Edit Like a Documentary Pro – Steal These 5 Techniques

YouTube is flooded with good and bad videos, but since a short time, a new hidden trend catched my eye.
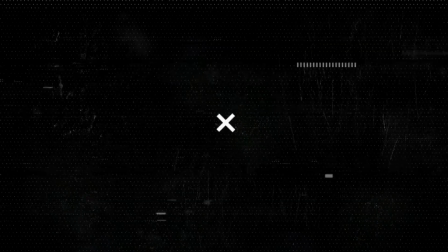[0:07]
A genre completely changed directions. Today, we take a deep dive into documentary editing. This video style developed from boring interviews from historians to these cinematic masterpieces,
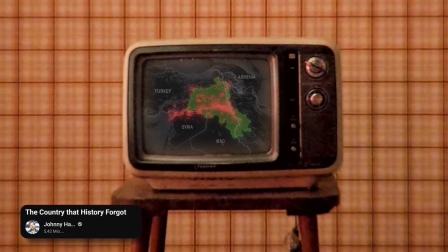[0:23]
which are telling us the forgotten stories of history. One of the most known channels in this topic mastered not only the art of storytelling, but also visually assisting it.
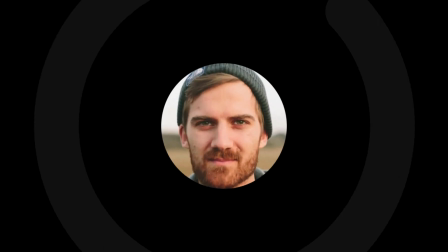[0:35]
This channel is owned by Johnny Harris.
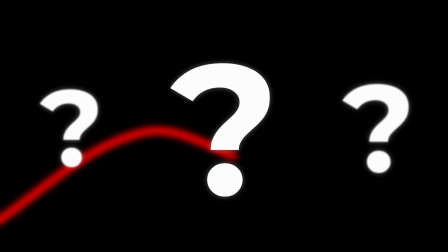[0:39]
There are three important video elements that are reoccurring in almost every one of these videos, and today we will be creating them from the ground up.
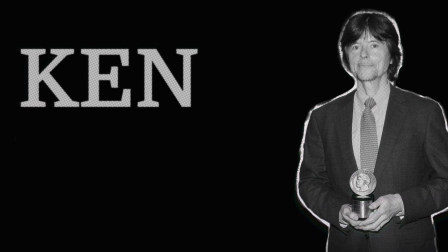[0:50]
The oldest technique in this video was invented by this guy. He needed a way to make still images look alive in a video.
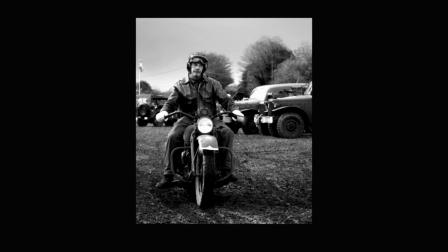[0:59]
So he used small zoom-ins to highlight the essence of his stills.
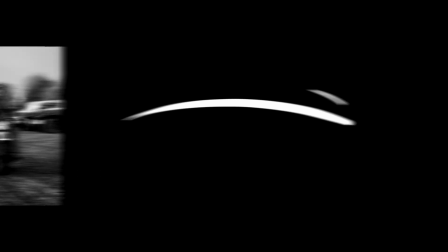[1:03]
Today, Johnny Harris developed this method even further and often adds this projector animation to his stills. So let's have a look at how we implement these two effects in DaVinci Resolve. If you're using another editing software, don't worry, you can easily do this too.
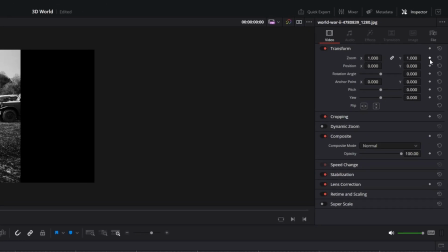[1:22]
To achieve the can burn, you simply keyframe a size increase from the start to the end of the clip.
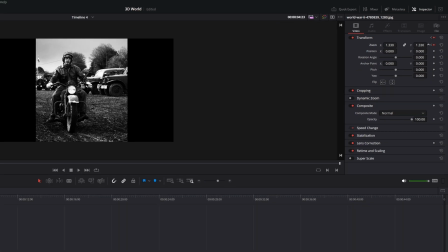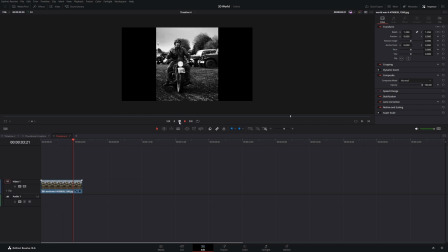[1:34]
For the projector animation, we have to work a little bit harder. In the Fusion page, add a transform node to your image,
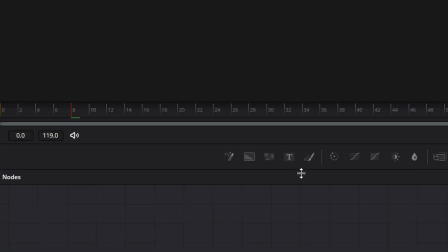[1:42]
then keyframe the end position, and at the start, move it a bit down. Then smooth out the animation curve in the spline window.
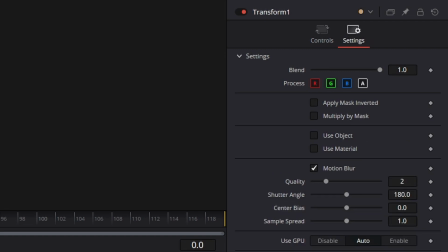[1:53]
To sell the effect even more, set a checkbox for motion blur and add a Gaussian blur node, which fades out with the animation.
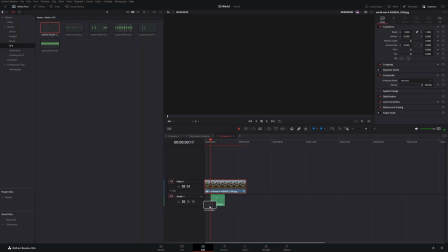[2:06]
And lastly, add a shutter sound effect with the right timing to your clip.
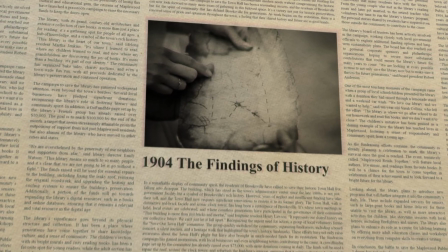[2:15]
The best stylistic device to show evidence is by displaying articles on the topic. But today it is not that easy to get original sources as physical books or newspapers from years ago. So you need to get a bit creative. Search for articles online or let ChatGPT write some text for you.
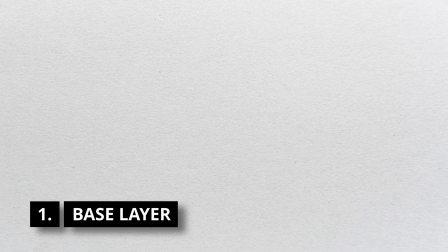[2:36]
Then use textures, noise nodes, and clever compositions to make them look like a vintage newspaper. Another great effect to convince your audience of the quality of the evidence is by using match cuts of a few words. To create this, you need to find the same word in multiple locations of newspapers and other sources.
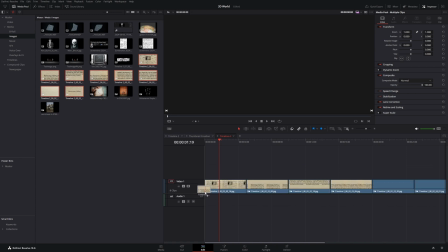[2:59]
Then drag them into your timeline and use an adjustment clip with a grid effect to align them.
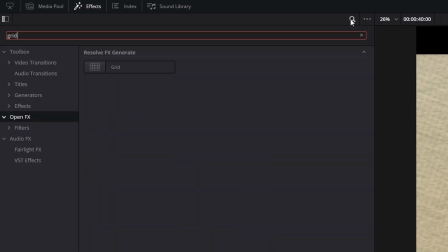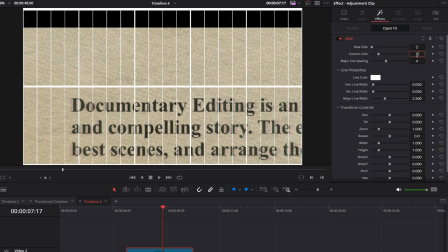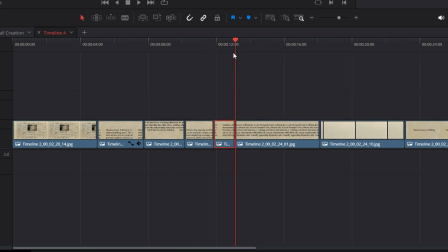[3:19]
Now, cut them down to only a few frames. Try to start with longer clips and then speed up.
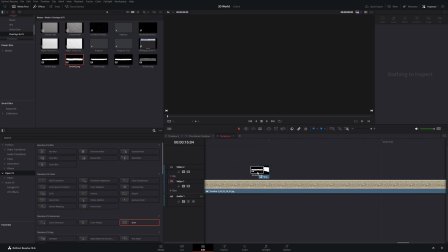[3:27]
To make the word of the match cut stand out even more, take a marker overlay and give it a color.
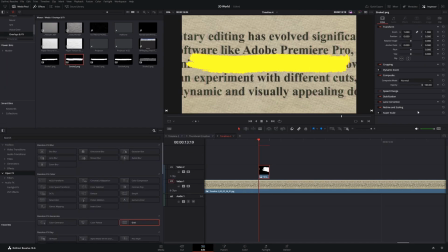[3:39]
Then go back to the edit page and set the composite mode to darken.
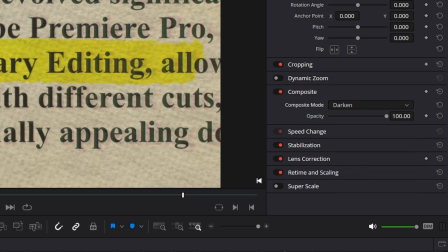[3:44]
Then spread it out over all of the clips.
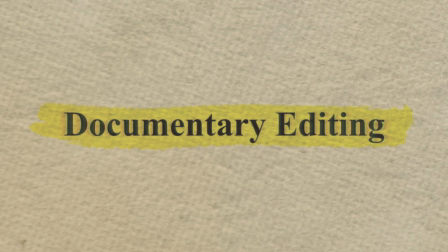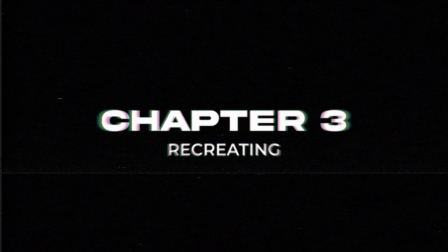[3:54]
Chapter 3. Rebuild past events.
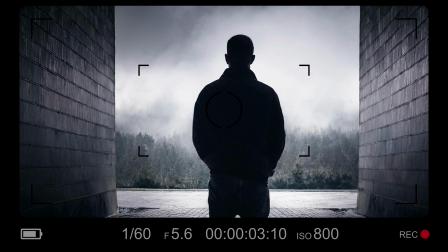[3:58]
To drag your viewer even more into the story, you need to make it as easy as possible to comprehend the circumstances.